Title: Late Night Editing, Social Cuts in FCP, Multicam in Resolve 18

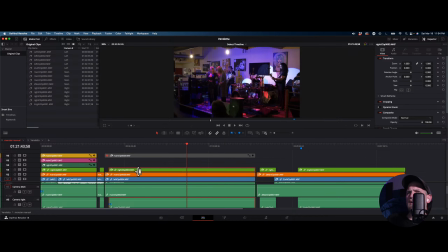But I could still do something with it. So I could take this. Again, doing that same thing. I don't want the audio, so I'm holding down Option so that I only select. If I click it by itself, I get the linked audio down here, and I'm just gonna hold Option so I only get this.
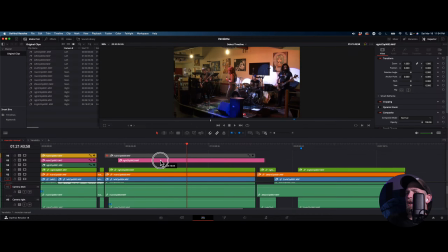Hold Option again as I drag up, and again I can go anywhere with this, but I hold Shift after I get there, and it locks it in. I only want to go straight up. I don't want these to shuffle by even a frame, right? This is you're seriously legit.
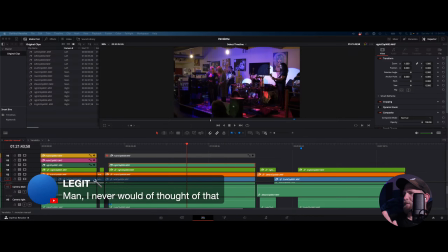You're gonna love the fact that when I pump this out and I go into the edit, because I feel like I'm in a little like closet here because I'm in the multicam and I'm like setting it up. But when I jump back into an edit on an actual timeline, you're gonna see those 6 cameras line up, and you're gonna be like, oh, speed zone.
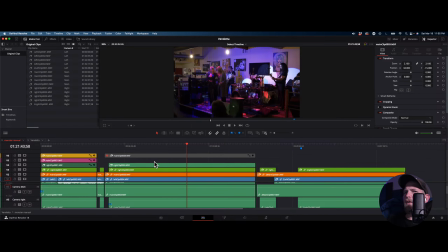So that's what I'm gonna do right now. There's that one. Last one I'm gonna do is from this main clip again. And so we're going to, again, Option so I don't do anything else. Option so I drag straight up. Shift so it doesn't go anywhere. I want to make sure I see those zeros. I got to see those zeros to know that I'm not shuffled.
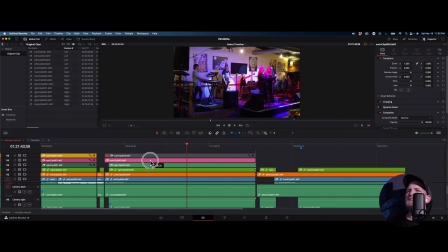If this comes up even the slightest, like that's like 40 seconds off. But if it's even frames off, it will feel weird. I don't know how to say it. It's just weird. Okay, so now I'm here. I'm going to set those 2 up. This one, I'm going to go ahead and take this as a super zoom.
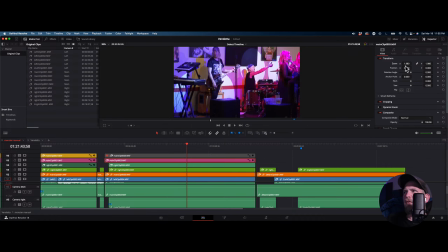Again, going about double speed here. I am pushing these farther than I probably would if this was like a full-on professional, paid for thing. I would have shot it all 4K and tried to keep like some other fidelity in this.
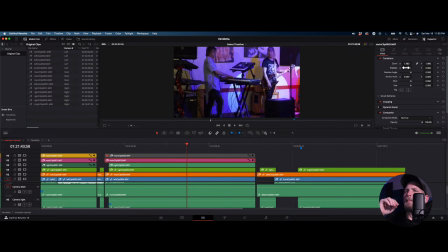But this is a buddy's band playing for way more hours than I ever paid for, right? I'm okay to cutting a little bit of a corner on this one because it's done and paid for. But that being said, these 2 guys were amazing.
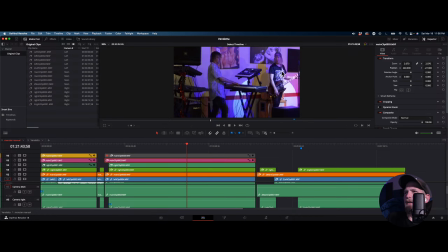This guy toured the country. I can't remember what band it was, but he's toured for many, many years playing guitar. This guy, I don't know where he came from, but he plays 4 keyboards at a time, left hand, right hand, like spread across. Like you'll see some of this stuff. He's amazing. So we'll call that one keys.
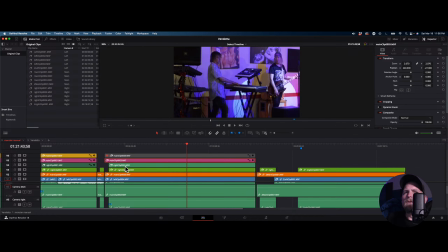So I'm going to change. Let's see. There we go. We'll come out here. So I just blew these up. So I'm just changing the size of these, and I'm changing what they're going to be called because this is going to be like, look at this.
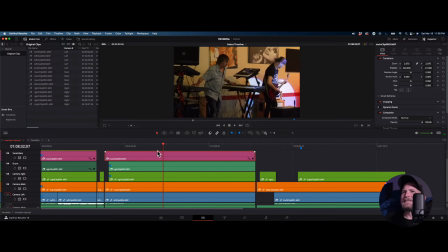This is my favorite shot. This guy is just like 2 sounds, 2 keyboards. His hands are in the right place, and he is holding it down. Like it's Rubio. If you're in there, let me know if this sound is like if you can still hear my voice over this because there's going to be a lot of sound coming out soon.
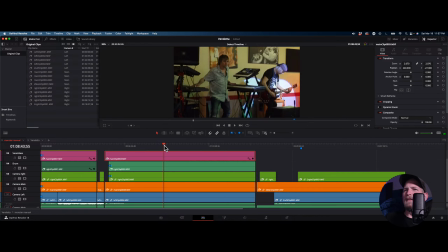Anyway, that was my favorite guy right there doing that. So making sure I've got that shot.
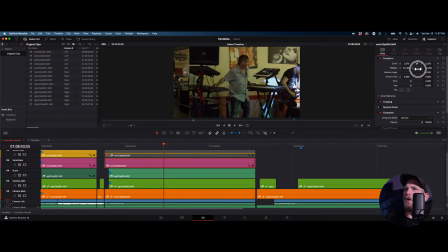In fact, I'm going to pan him over just a slight bit more. I lost the edge, but that's about where I want it.
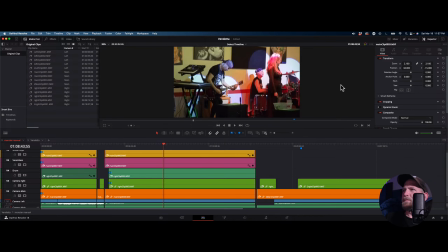The guy that we did up here, again, I'll turn his back on. I want him to be front and center, like for him as his solos. This is the birthday boy. This whole band, again, they all came together for him. Some flew in just for this.
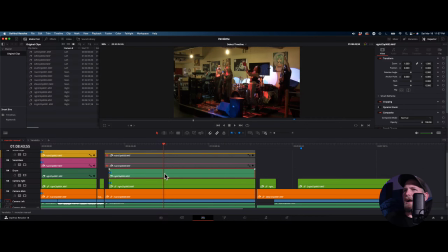And this one, I think maybe the only time I'm gonna get that bass player.
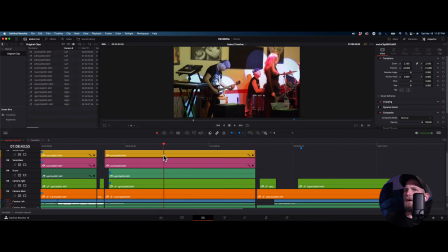So if you take a look at these shots, oh, that's my wide. That's my line.
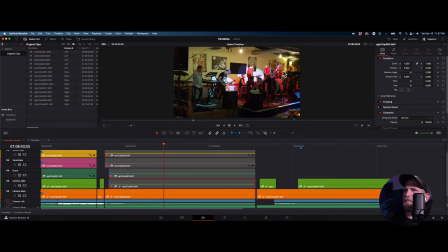Even on this shot, this bass player is he's just lost back there. So if he's doing any sort of a solo, and unless I've got him on my tight, which I don't in this shot, I'm going to need that kind of like, I don't know, safety, but I'm going to need something of him.
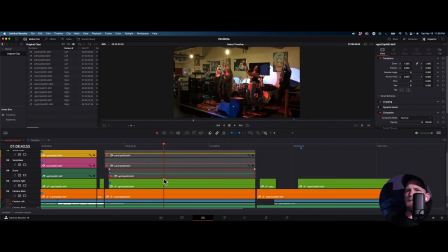So I'm going to take the, I have the right, the one we're looking at right now, full wide right. I may never use this. It feels too far flipped on this. You don't hear much of the computer? Okay, 'cause I have it turned way down. I'm gonna bump something real quick.
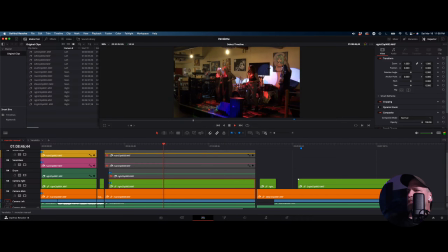Rubio, tell me it's here. Like my eCam says that like I'm loud, but the monitor, the computer is there.